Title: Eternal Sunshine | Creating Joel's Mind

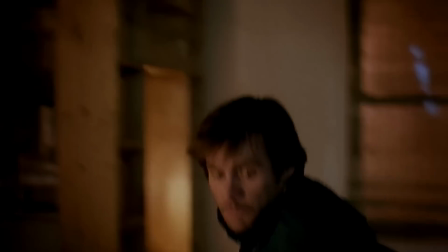The match cut works really well because just like Joel, we as the audience are being thrown from memory to memory, having to catch up with the environment.
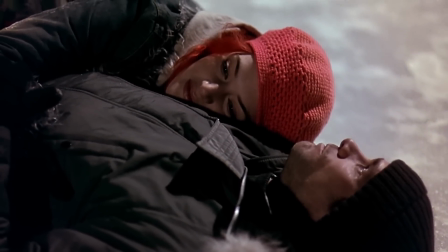However, just like every other visual motif, the filmmakers take this idea of catching up with your environment and go nuts with it.
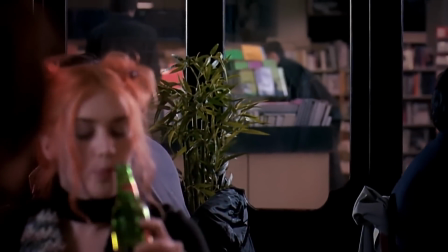For example, the environment can change to reveal a separate memory, or the object surrounding Joel can stay while the set changes.
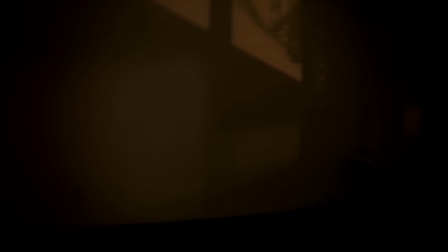Oftentimes, the objects Joel is interacting with will stay between scene transitions and then leave when he's not looking.
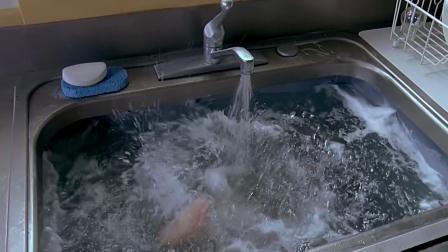This idea of being thrust into a new environment while still being engaged with the previous one leads to some pretty hilarious moments.
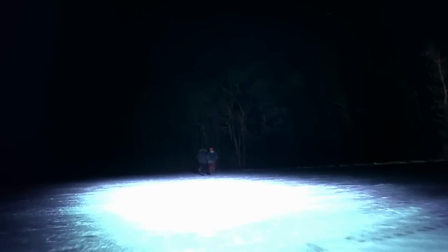When these techniques are in full effect, Joel's memories, the multiple storylines, they all start to blur together.
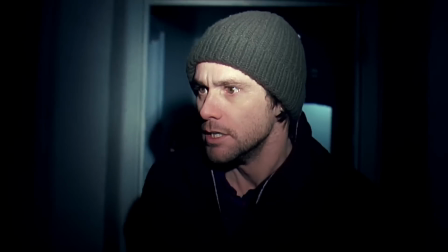We're always caught up in the moment, but never in control of the narrative and where it's going. At a certain point, these memories stop feeling like reality and start to feel like something else.
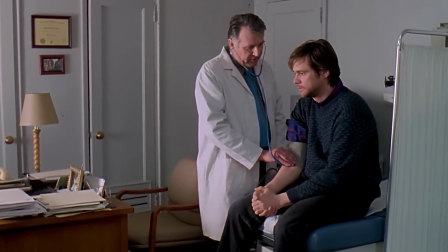By the time you wake up in the morning, all the memories we targeted would have withered and disappeared. as in a dream upon waking.
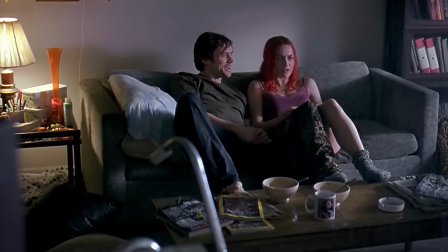Dreams are the perfect analogy here. They're strong and emotional, yet they're fragile, and they can disappear without us noticing.
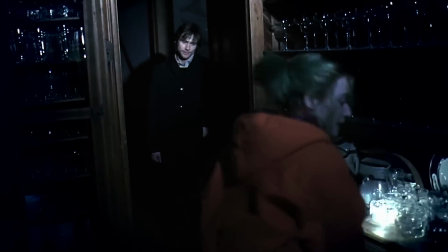I want to take a look at one last scene. It's the final memory of the procedure, as well as the night that Joel and Clementine met.
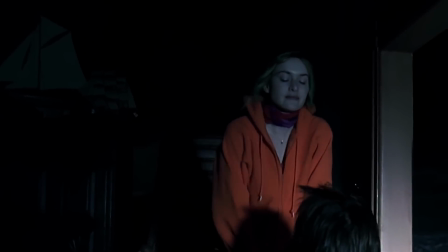Now, this moment between Joel and Clementine where they finally say goodbye to each other is very poignant, with the memory crumbling around them as it's disappearing.
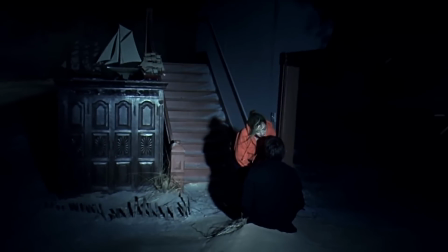However, Clementine gives him something to hold on to when she's gone.
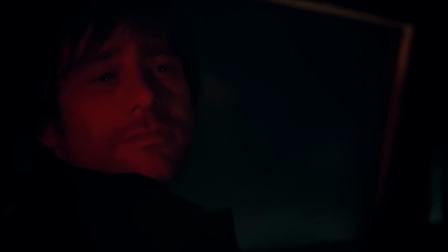After this, we immediately jump to Joel driving away from the party where they met, and the film uses this opportunity to give us a montage encapsulating the entire film.
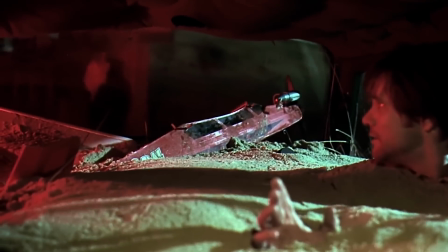Here we see a true blending of all the elements, with every shot seamlessly transitioning to the other.
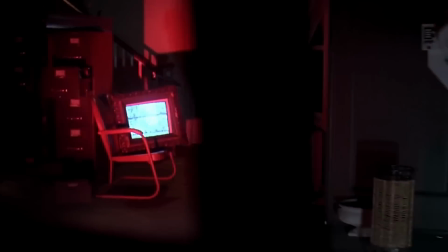We're given a bombardment of information, with Joel literally driving away from his memories, as well as quick flashes of the relationship he's so desperate to hold on to.
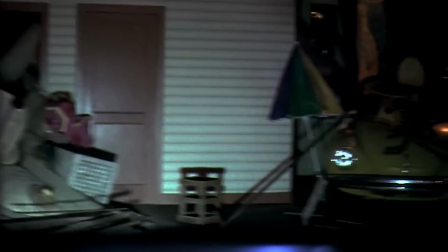We're given a rush of emotion, yet nothing concrete, and while the images that are flashed before us will fade away, the emotion that they evoke will stay with us when they're gone.